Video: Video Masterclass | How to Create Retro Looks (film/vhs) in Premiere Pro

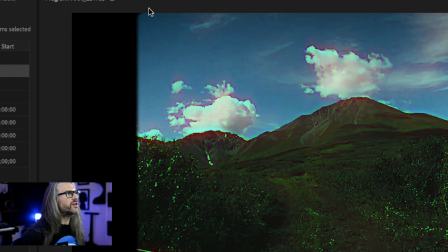[25:09]
Now, what makes it kind of vintagey is that you see, really, this is just a rounded rectangular box, right?
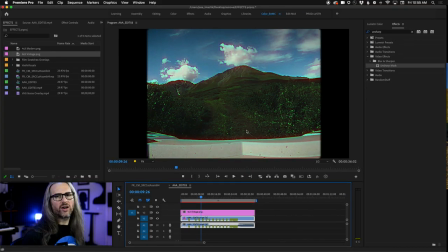[25:15]
Where we've added some feathering to the edges. Kind of looks like the old school, you know, old school TV, all right?
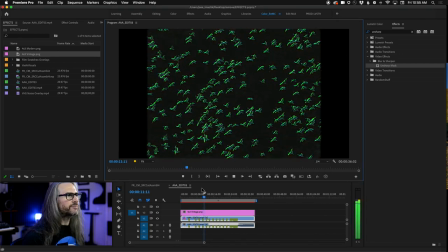[25:22]
So if we play this back now, man, it's really got a green fringe there.
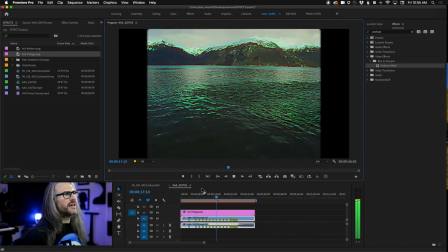[25:27]
It's coming out so green. All right? It just has just this really dirty, gritty kind of look.
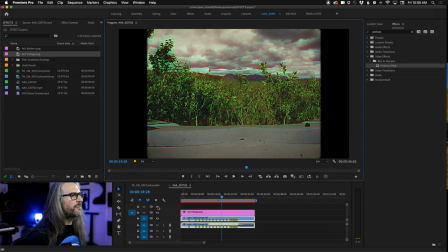[25:34]
Slightly more over-accentuated than I'd like. But once you do the 4x3 thing, it kind of really sells it. Now, again, we've got the modern one here. The only difference with that one is, as you'll see, is that that eliminates, let's take this out of here, that eliminates the soft
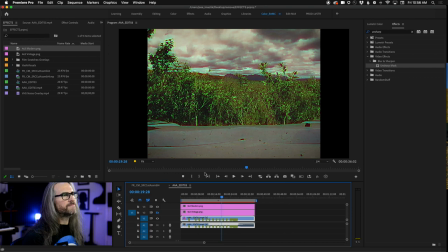[25:52]
feathered edge, okay? So this is just kind of giving you more of the this classic, you know, classic straight ahead 4x3. You know, if, assume when you've entered like 2000, 99, 2000, right? This one looks a bit more 70s TV, 80s TV.
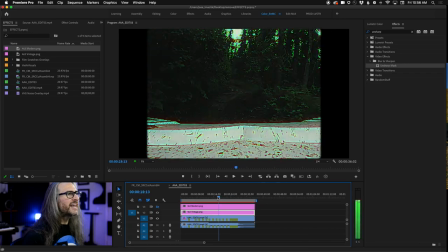[26:13]
Through like that. Okay, in any case, that's one basic example.
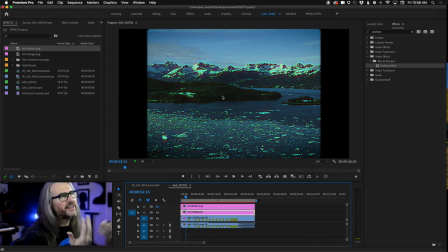[26:17]
Again, we could tweak these colors ad infinitum. I'm not going to do that now. You kind of get the idea how this works, all right? And if you're starting to see that fringe, you're doing it correctly. Okay, so let's go on to the second version of this. So we're just going to simply come over here under effects controls.
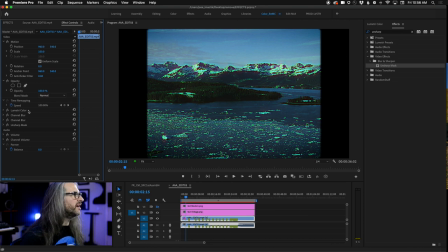[26:33]
By the way, if you wanted to save this at a later date, which I think I already did, remember, we did this in another tutorial, another masterclass a couple weeks ago.
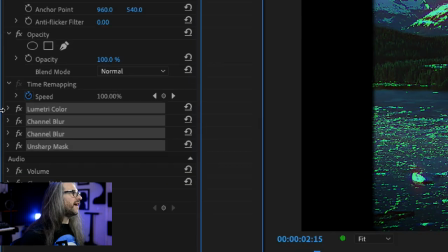[26:41]
We can select all of the effects here in the effects controls panel,
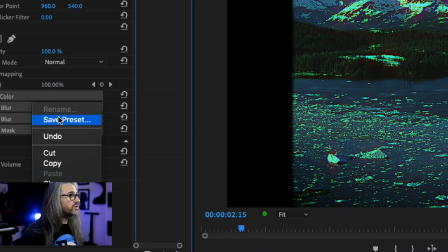[26:45]
right-click, control-click, and choose to save preset, right?
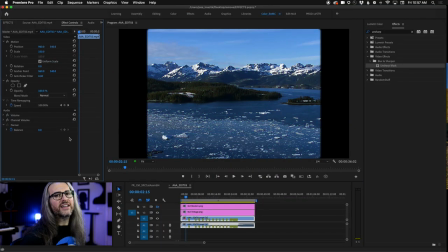[26:50]
And that will create a preset for us inside of our effects preset. So if I go over here to effects, oh, they're over here, sorry. Let's uncheck that and go into presets, VHS, all right, VHS look.
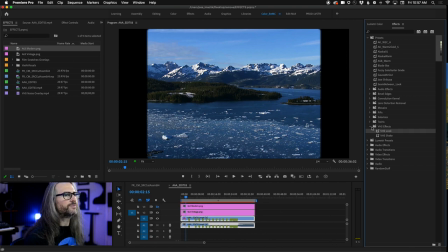[27:07]
Let's drag this on our video here. There it is. Okay, so this is one that I created just earlier. This one's got some noise on it as well. A little too much noise, frankly.
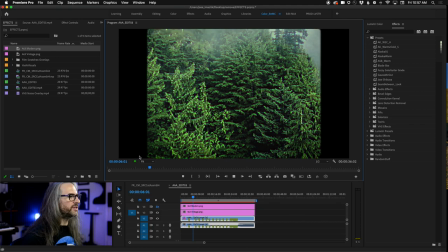[27:20]
And it's also coming through a bit more blurry, which is interesting too. All right.
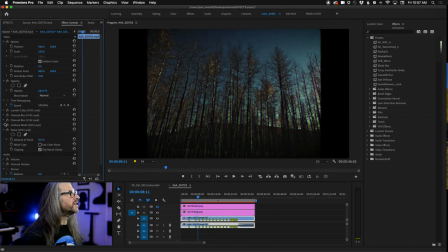[27:25]
A lot less green. Oh, I was getting so much green on there. Okay, but you get the idea.
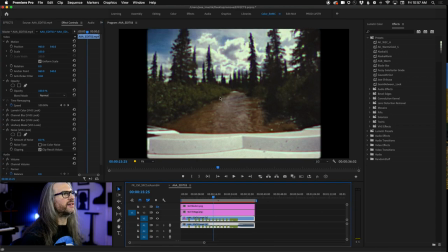[27:31]
You can save it, you can bring it back, and it kind of gives you a slightly more retro. And look now, I did a slightly more dramatic vignette on here, and you can see it just really kind of sells that look.
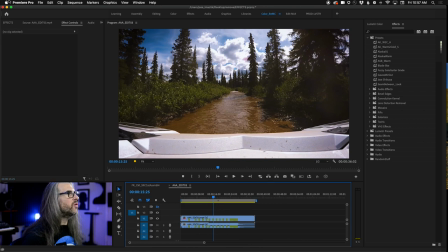[27:42]
All right, let's get that out of here. Let's get these out of here. Okay, so now we're going to do the Premiere Gal version of this. And this one, I think this one looks even better, okay? Really, really cool. And it's something that, Ken Crawley, yes.
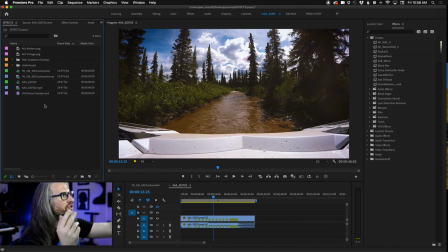[27:59]
You could add some of the tracking noise. Again, you can find these overlays all over the internet. I'm going to show you in a moment. I have some of these that you can use via adjustment layers.
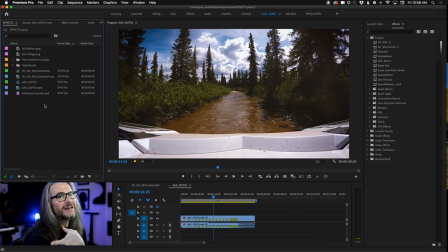[28:11]
VHS can be triggering, right? I know, it's a weird thing. It does, it for me especially, it transports me back to not just Saturday morning TV, but just the process of watching an old 19-inch color CRT television. I know exactly what you mean. All right. Mallory, you still have your VHS camera and player.
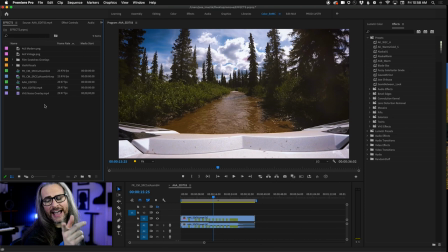[28:32]
That is amazing. I actually still have, I don't have a camera. I have a player. Haven't tried it in a while. I don't have any way to digitize it. I need a couple of new cards to digitize that old stuff. But I do have a ton of, not a ton. I have probably a dozen VHSs from my childhood that might be worth it.
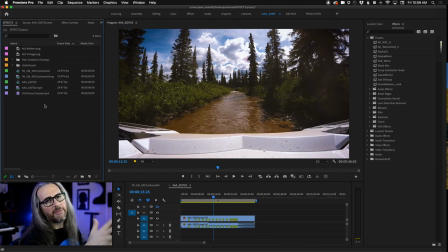[28:53]
Shiladitya, what system configuration are you on? So this is an iMac 2017, iMac 5K, 64 gigs of RAM, 2 terabyte SSD, 8 gig ATI Radeon video card, and we're using metal acceleration in here.
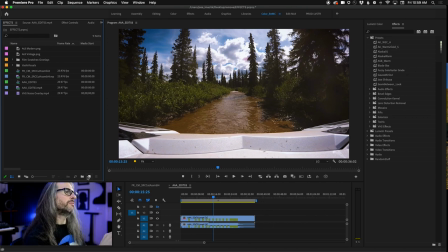[29:09]
All right. Now for the second method, this one, you start out by working in a 4x3 aspect.